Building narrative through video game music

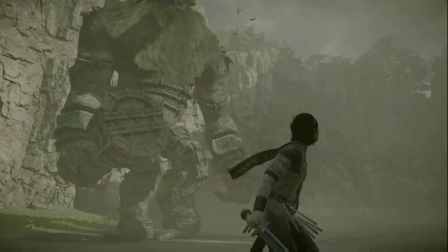As a comparison, in Shadow of the Colossus, battle music typically starts to play when the Colossi are aware of the player's presence.
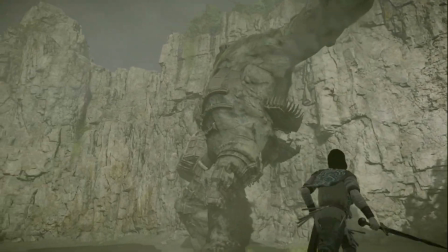The battle sequence is elevated with a symphony orchestral composition that really stresses the heat of battle.
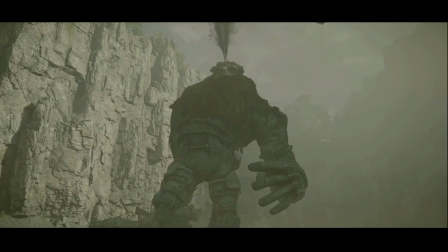After the encounter, as your opponent crashes to the ground,
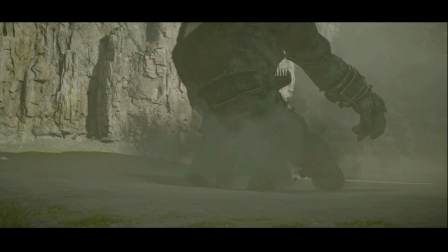the music changes into a sensitive and melancholic melody which evokes a suspicious feeling in the player and directly questions their act of killing.
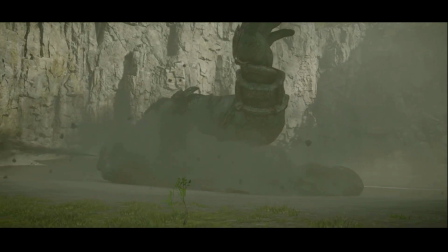This way, the music attaches the boss fight scenes intimately to the game's narrative context.
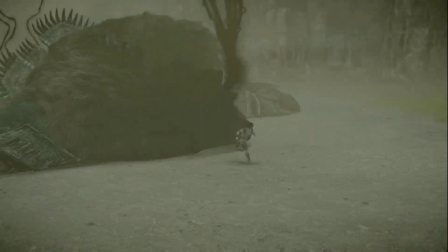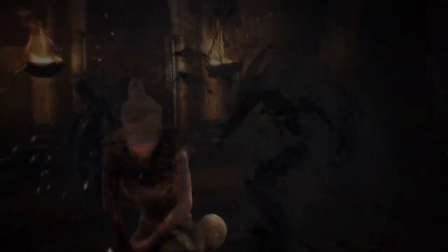Sometimes the music at the beginning of the fight is very minimal and emerges only at the last moment before the corresponding event.
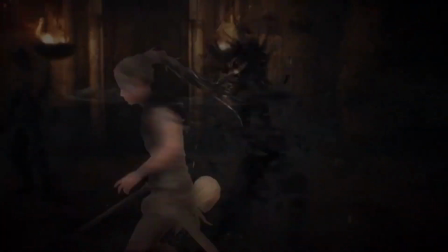For example, in Senua's sacrifice, the indication of a fight is perceived only by the warnings of her inner voices.
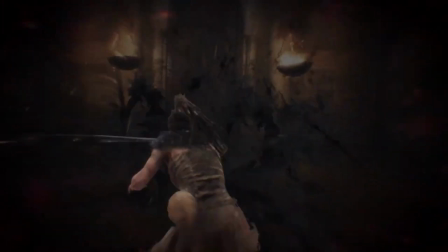This creates a strong emotional reaction in the player.
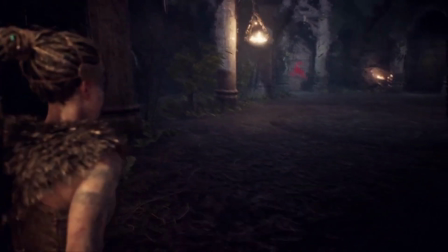The lack of a distinct auditive sign preceding the fight, as well as the game not teaching or showing any clues as how to navigate the game,
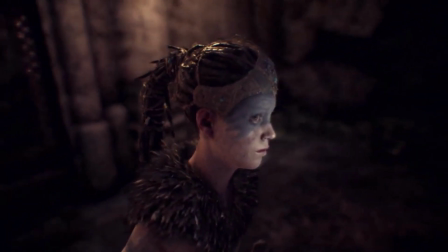the psychological and emotional stress the player most likely experiences is very much aligned with the loneliness of the main character.
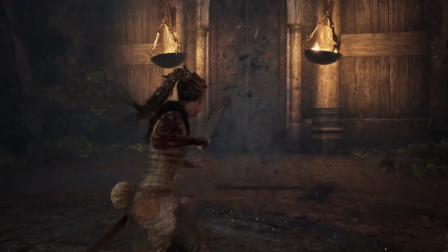The fight itself is auditively straightforward and is typical to this particular game. There is no epicness or grand gestures.
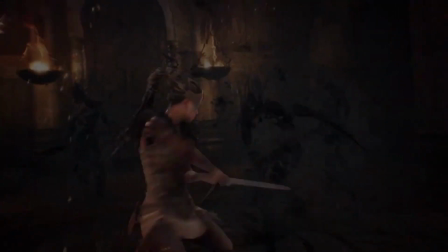Like Senua herself, the player must figure out their own way out of the fight.
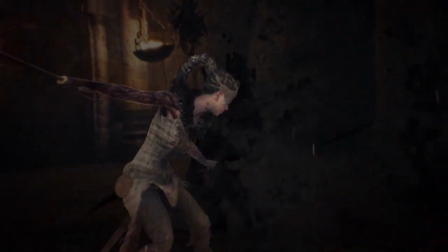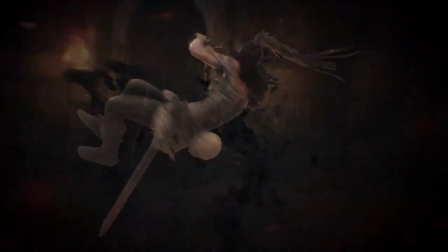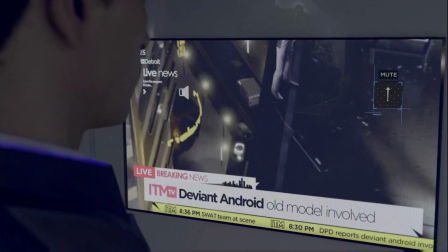This concludes our review of how music can be deployed in different occasions in video games.
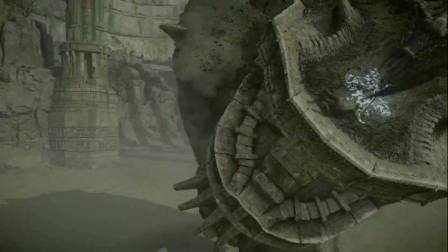The roles of music are layered and they imply different events in games such as the ones we had a look at.
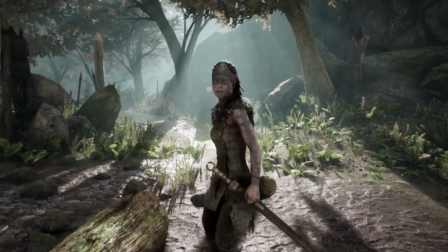Despite various genres, the purpose of music evoking emotion is undisputed, and it is also an underlying attribute of all the games with music in them.
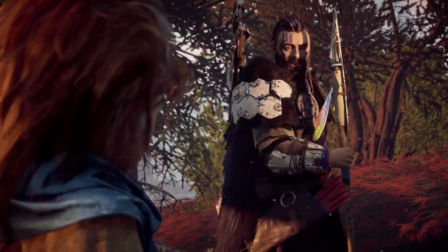Video game music has the ability to connect the player to the story, create an immersive experience, and it plays a major part in what makes playing video games such a delight.
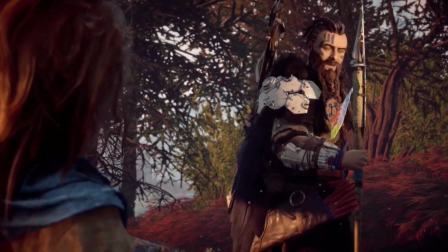Thanks for watching.